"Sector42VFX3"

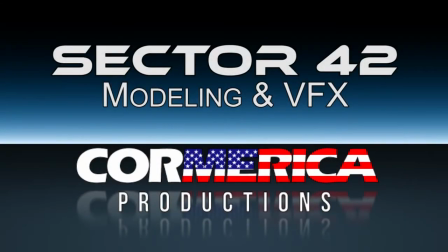(0:10)
Hi, I'm Dave Corboy. I directed the Sector 42 trailer, and I also built the models and did many of the visual effects. In this video, we'll take a behind-the-scenes look at the models and the compositing pipeline, as well as some of the visual effects for the trailer.
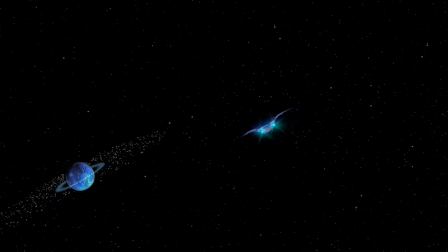(0:24)
There were 4 exterior sets in the trailer, in addition to the bridge set and the post-credits interior sets. All the models were built from scratch in Blender.
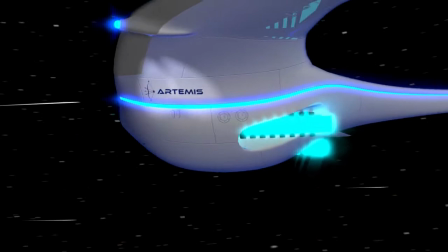(0:33)
The ship, the Artemis, was based on a design I received from the 3 girls drawn on a napkin that looked like these 3 views here. And this is how it turned out in 3D, so they seemed to have some good vision for what they wanted.
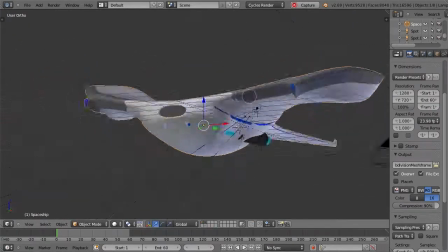(0:47)
The ship was built using a mirrored subdivision surface mesh and uses a core cycle shader to produce the slightly prismatic reflective paint scheme.
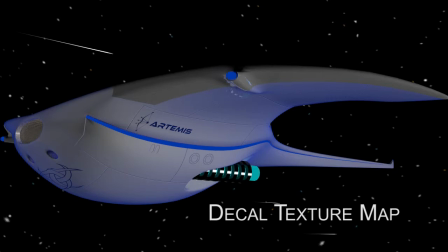(0:54)
It also has a bump map, decal texture layers, exterior lighting detail, and then a glow and glare effect added in the final image processing.
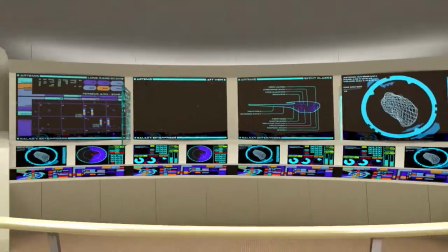(1:03)
The bridge set was the first concept to come together and provides the almost 180 degrees
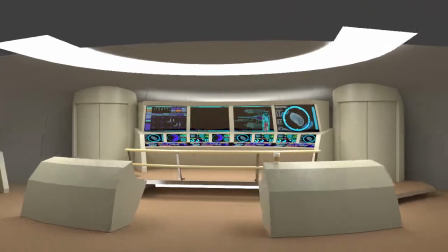(1:08)
of set needed for the various camera angles both inside the set and looking in from outside the ship.
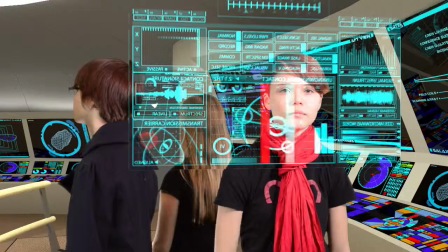(1:14)
Because of the need for the actors to interact with various layers of the virtual set, we did all the compositing in Blender.
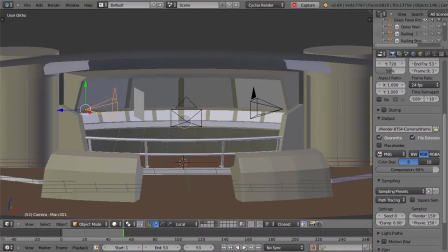(1:20)
Virtual cameras inside the set were matched to the real camera positions and captured the empty 3D set.
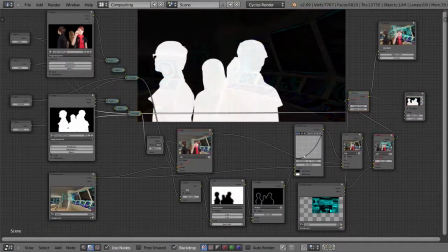(1:26)
The masked frames of the actors were positioned and layered over the set background.
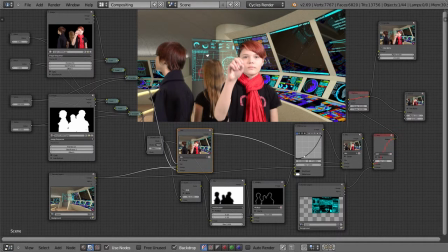(1:31)
Any foreground elements, such as a computer panel between the actors and the camera, were rendered as separate transparent layers and composited over the top of the actors.
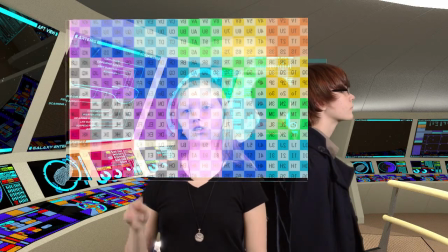(1:40)
For the interactive panels, we first tracked the positions of the actors' hands against a UV grid. This data was then used to create null tracking objects in After Effects.
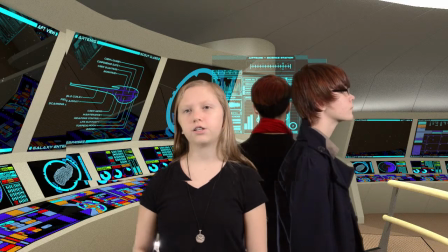(1:50)
From there, we had to come up with creative animation that matched the finger positions and the storyline.
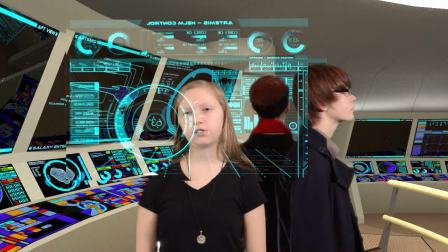(1:55)
Those frames were then exported from After Effects and brought back into Blender to be mapped onto the panels for the final result.
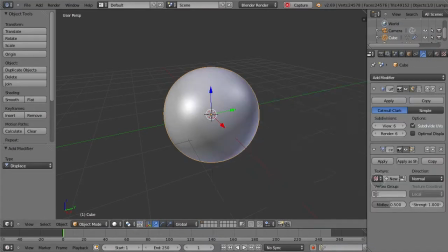(2:02)
The exterior asteroid field sets were built using a particle system to create the hundreds of tiny asteroids,
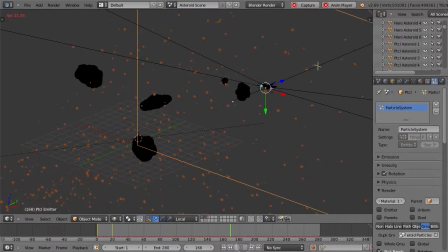(2:08)
and a vortex force simulation was used to put the asteroids into orbit around a central location.
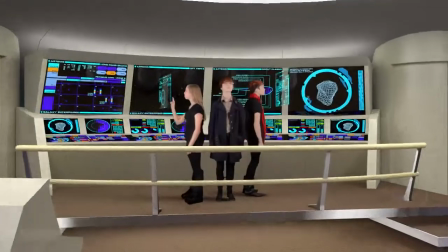(2:14)
For the big opening shot, we had to put the live-action footage of the actors onto a plane that sat inside the tiny
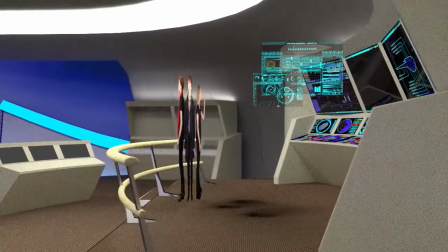(2:20)
version of the virtual bridge set so that the camera could fly through the front window of the starship.
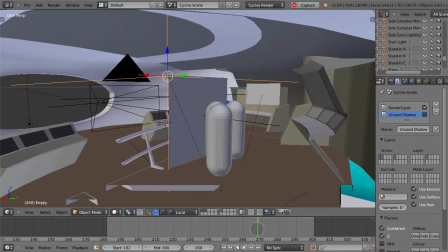(2:25)
The actor's plane actually moves vertically during the camera track to compensate for the parallax of the camera and keep the girls steady on the platform.
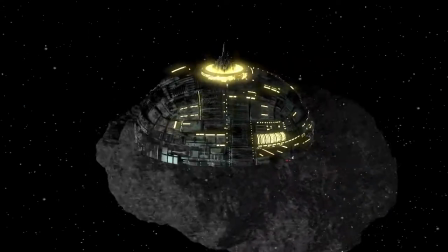(2:35)
The asteroid space station was created using a Z-paint technique where the surface detail is created simply as paint on a flat surface.
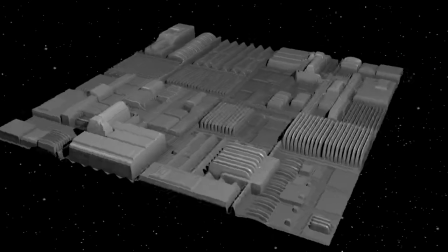(2:42)
The luminance of the paint is then used to deform the fine mesh of the model to create structural detail.
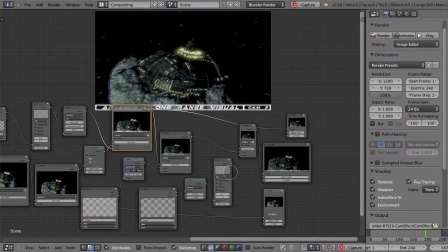(2:49)
A grainy video effect was used along with simulated camera shake to give the illusion of an image captured from a long distance away.
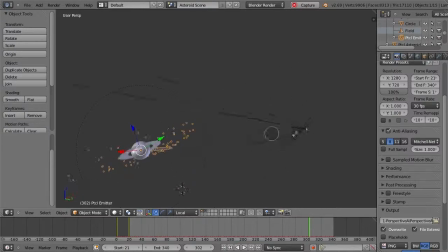(2:58)
We saved a lot of time by using traditional techniques such as forced perspective to make some of the simpler sets seem much more complete than they really were.
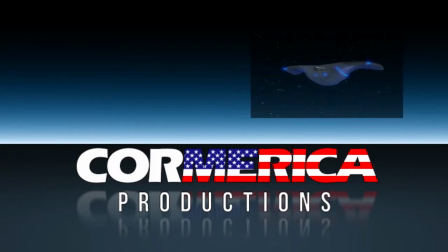(3:06)
I hope you enjoyed this look into the making of the Sector 42 trailer. Thanks for watching.
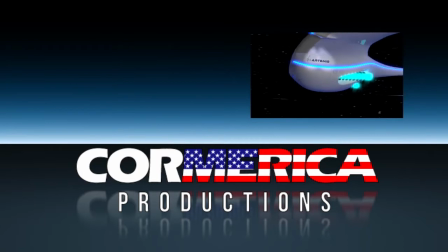(3:11)
I'm Dave Corboy, and I invite you to come check us out over at Cormerica.com.